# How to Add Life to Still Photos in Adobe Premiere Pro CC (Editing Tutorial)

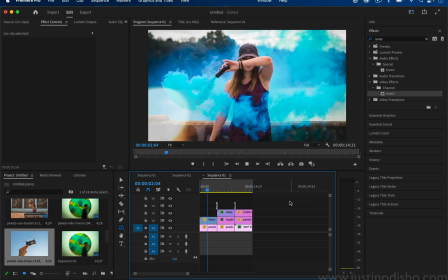Hi, my name is Justin Odisho, and in this Adobe Premiere Pro tutorial,
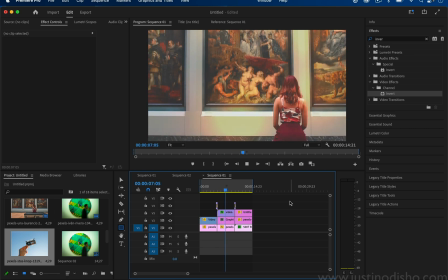I'm going to show you how to edit photos to add some life and animation to them in Adobe Premiere Pro.
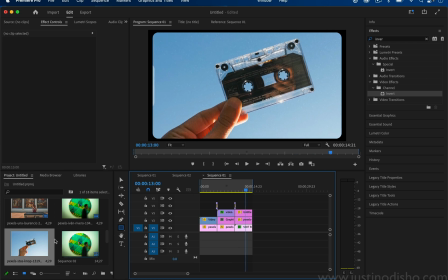So I've got some example photos on the timeline, and this is actually what they look like before anything.
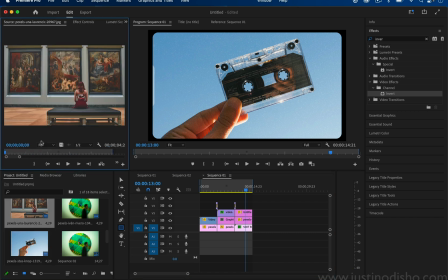You see, it's just a photo. There's nothing to it. Again, these are just still photos, and I've also got a few textures and clips on my timeline that I'm going to be using to do this.
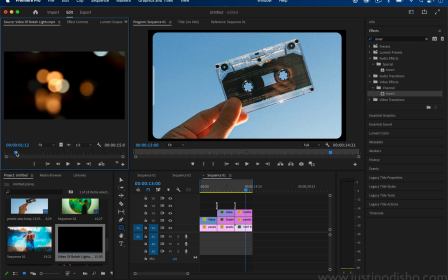So one of them is just a video of some bokeh lights, like some cars driving by.
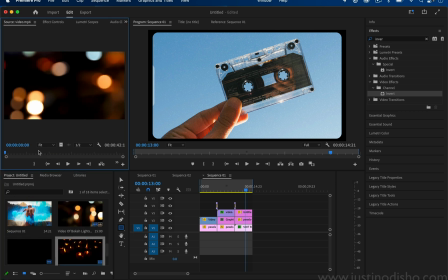I found this on a stock footage website. Another one is just some footage of some candles, so you can record your own stock footage or find these. And lastly, I have something from my own textures that I sell on my webshop, justinodisho.com/shop.
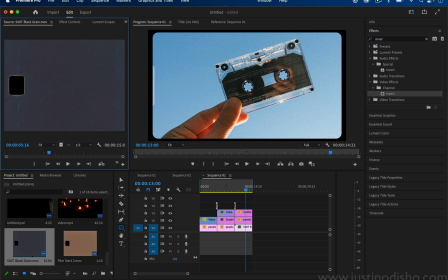And this is some film grain, some Super 8 film grain scans that I actually had scanned and shot.
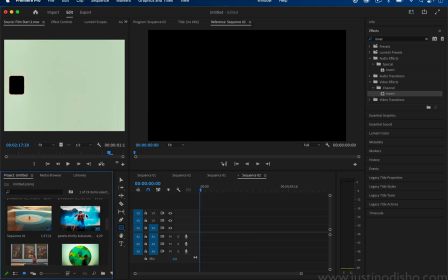And so like some film burns and cool textures like that that we can use. So the first tip, and this is probably going to be the most impactful before we do anything else,
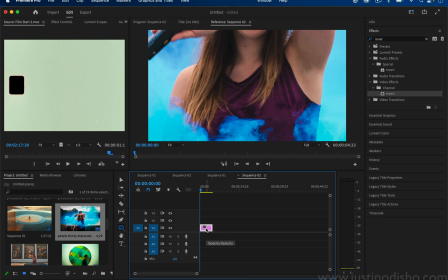is adding some gentle keyframes to the scale and position of our photo.
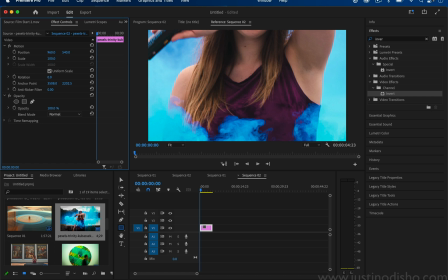So most of the time, a picture that you take, when you put it into a 1920 or HD or 4K sequence,
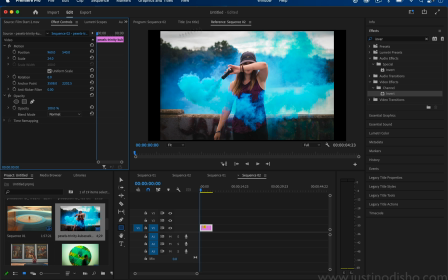it's not going to be exactly the same rectangular length. So it might have some black bars, or you might have a lot of wiggle room to play around with.
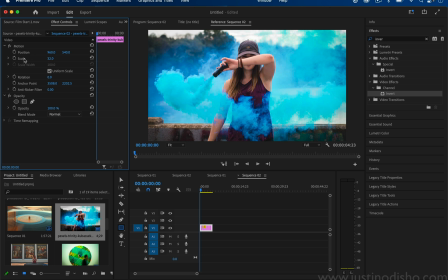So what we can do is add a keyframe onto the scale or position. So I'll click this little stopwatch icon to toggle animation at the very beginning of the clip. By default, it's a 5-second clip when you drag it out, but you can make it as long or as short as you need for your slideshow or whatever project.
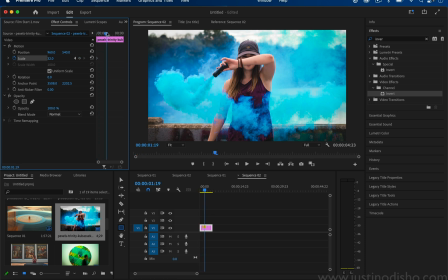And I'll move over to whatever a little bit later in the clip, and I'll increase the scale a little bit. So I will drag this second keyframe all the way out to the end. So we have from start to finish, it's scaling up.
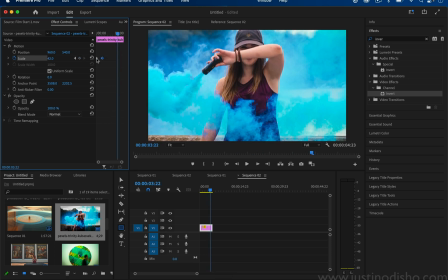Keep in mind that you can do this the other way. So you can do start to finish scaling down.
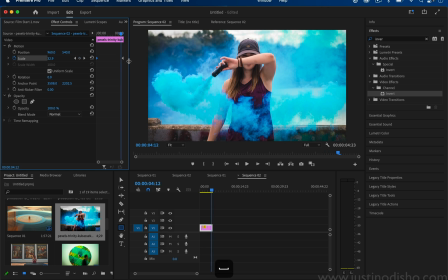But just this simple tip adds a ton of life to your photo, as opposed to just playing it flat like that. It could sort of interrupt the flow of your video and not keep people's attention as much. So we can add some simple scale.
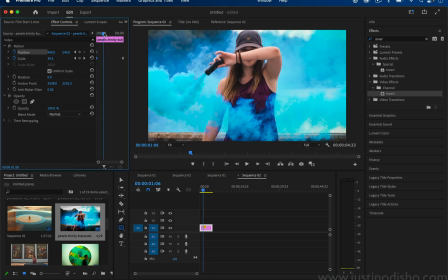Likewise, you can also add some simple position if you want. If you're working with multiple photos and you want to switch up the effect that comes on, perhaps we can just scale a little bit from left to right, and we can do both in combination or just one or the other.
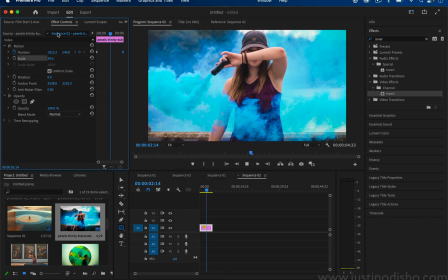Here's just moving from left to right, and that still achieves the same effect of keeping something visually interesting going on. And then second, we can also add overlays and textures.
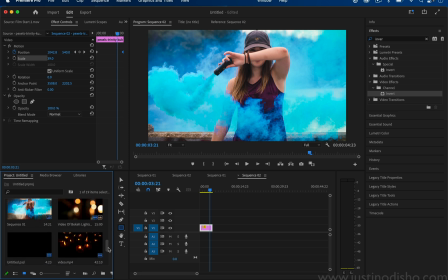So whether it's film grain like I showed you, or some footage of some light leaks or bokeh lights,
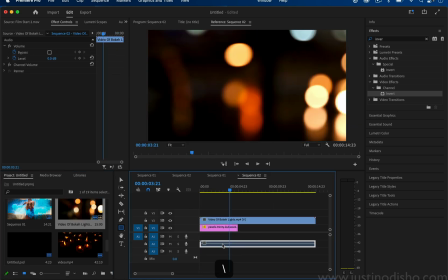I will just drag that on top, and I can adjust the scale and position of this to be
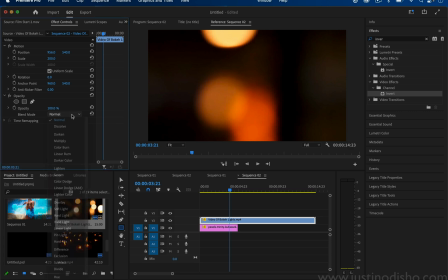somewhat abstract. And then I can set this on a blending mode of something like screen or lighten,
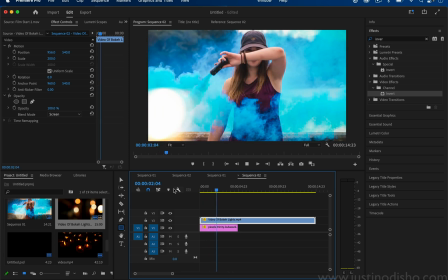and then that'll also add some more going on into this photo.
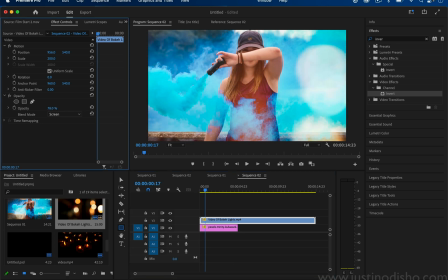If it's a little strong, I can try lowering the opacity down from 100%,
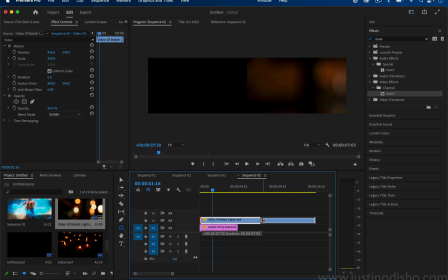so it's a little more gentle, or maybe try a different portion of the clip where there's not so much going on.
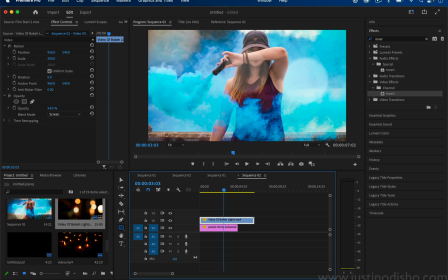And we've got some cool light leaks happening. We've animated this photo in a nice way. Another example just to show you is the candles.
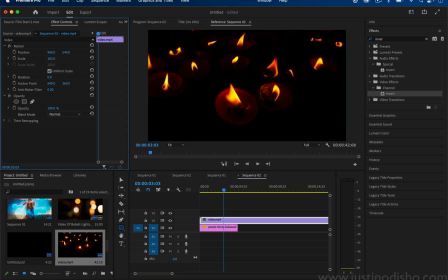You might be wondering how this worked,
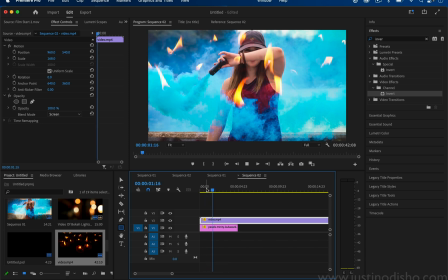because if you just set them on screen, then it really just looks like there's a bunch of flames on the photo, which could be cool, I guess. But what I did here was I just sort of turned it into my own light leaks by adding a Gaussian blur effect onto this candle video.
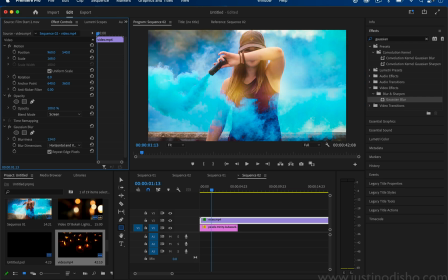So I just increased the blurriness a lot. I increased the scale a lot and set it on screen, or let's try color dodge for this one and lower the opacity a bit.